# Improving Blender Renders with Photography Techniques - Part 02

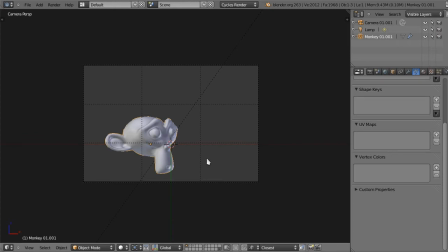(8:15)
That means to say that to tell your story, you can break every rule that we talk about. For example, if your story is about Suzanne leaving something behind,
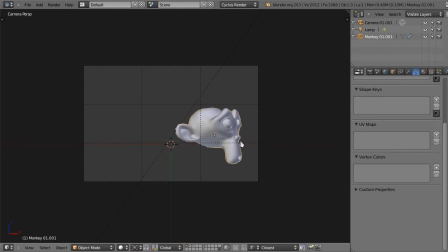(8:25)
just go ahead and position her on the other edge of the frame, the edge that she's actually turned to. That will emphasize the idea of exit, you know, this vector here of where she's going away. And it will draw the attention to whatever she's leaving behind her. Say it's a sad Suzanne over here.
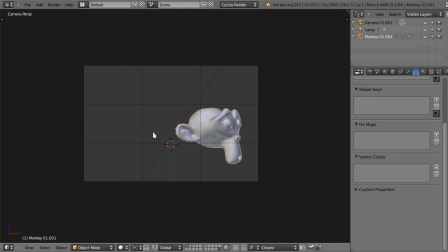(8:47)
Or, you know, and that actually makes your eye uncomfortable, which is good in this situation, because that's pretty much the feeling that you want to communicate, that Suzanne is leaving, she's had it, you know. So if that's what you want, make that informed decision and just go unorthodox.
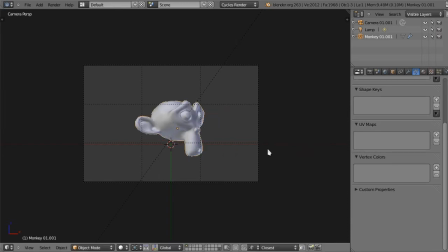(9:07)
Now, one final trick with framing is that you can also frame your image with elements inside the image itself. This is really useful in making sure that the eye stays inside that frame and is not tempted to wander away from it. So I've got a couple of examples, very, very simple examples set up here for you.
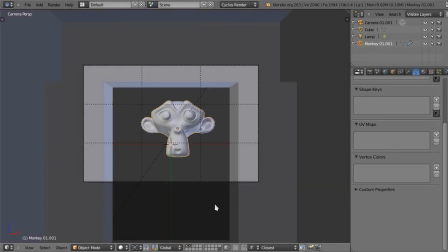(9:24)
Let me just turn on this layer. Now, all I've done here is basically built a doorway. Now, if I turn to the rendered view,
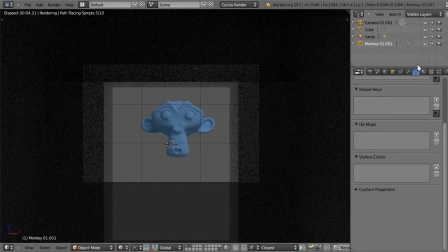(9:34)
and let me switch on depth of field to give it a little bit more impact.
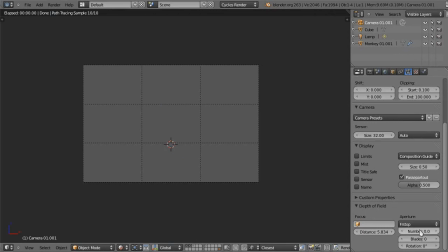(9:39)
So let's turn this to f-stop, 2.8.
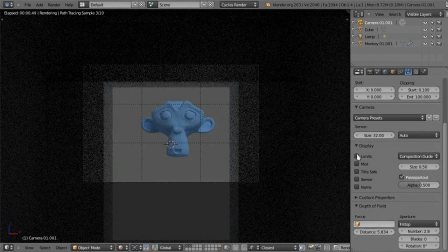(9:44)
There we go. And enable limits. I'm not sure if I have to with cycles or not. There we go.
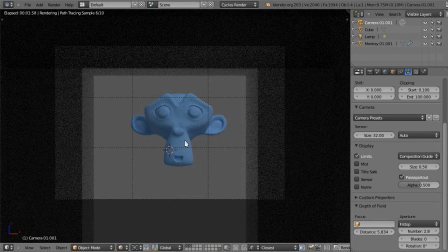(9:53)
So what this does, very rudimentarily, if that's even a word in English, is, to give you a frame inside the frame. And of course, this is not limited to a very simple doorway. You could do, like, for example, a forest you could frame it with trees and plants around it.
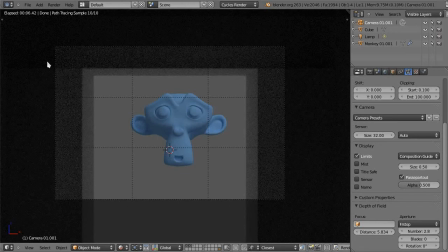(10:12)
It doesn't have to be this square, as square as the frame itself is. Not at all. What matters is that you are actually framing your object a little bit better, and therefore avoiding the tendency for the eyes to wonder what is outside of the frame. Now, another example could be
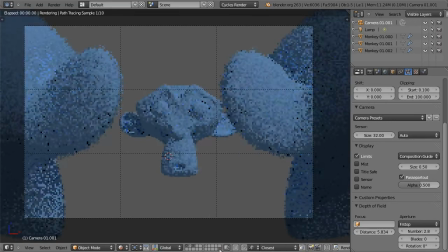(10:32)
this one, for example. Let me turn my lights back on. Here you have Suzanne afraid of these other two Suzannes who seem to be confronting her for some reason. Now, this is also telling a story. What's going on?
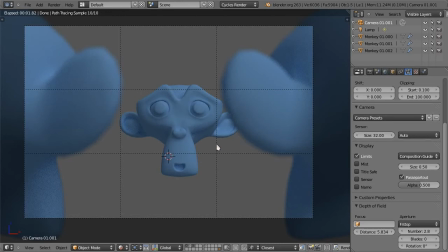(10:49)
What is she afraid of? Are these going to beat her up, or what's going to happen? But aside from that, it's also framing Suzanne a little bit better. Since these are out of focus as well, our eye goes directly into Suzanne here, right here in the middle.
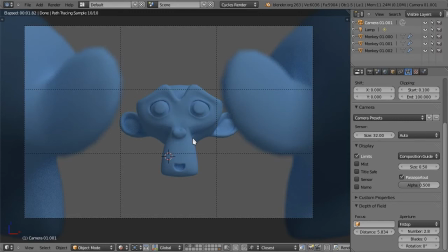(11:03)
So this is another way, simple way to frame your subject with elements on the image. So we've talked about framing. Now let's talk about principles of design. If you Google principles of design, you will find that there are quite a few actually,
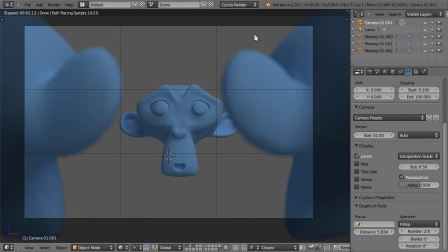(11:19)
and some of them, such as rhythm or unity, can be quite abstract and difficult to explain. I decided to focus on just a couple of very important principles, which are balance and contrast, because I find that their application is very straightforward and can immediately improve the way you think about your scenes.
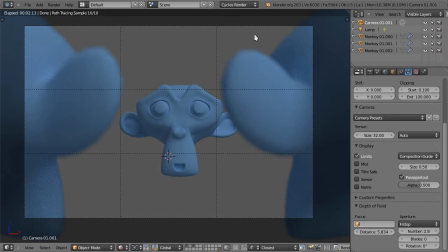(11:35)
I strongly encourage you to research other principles of design on your own. The resources out there can seem a little bit draggy and be somewhat abstract, like I said, but even if you just get the gist of what they theoretically are about, they might give you some new ideas. So let's talk about balance.
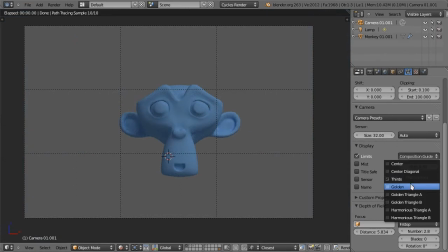(11:52)
Let me just hide all the stuff that I don't need and actually go back to solid view.
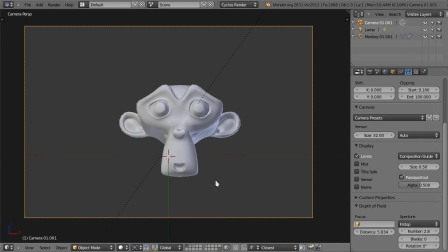(12:00)
Okay, balance. Things in your image carry a visual weight. Objects that appear larger, for example, are visually heavier than objects that appear smaller, and brighter objects are visually heavier than darker objects, for example.
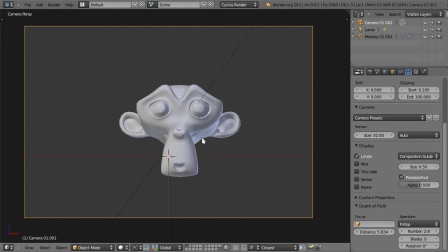(12:14)
The way to achieve balance in an image is to arrange the elements so that the imaginary scale remains, well, balanced.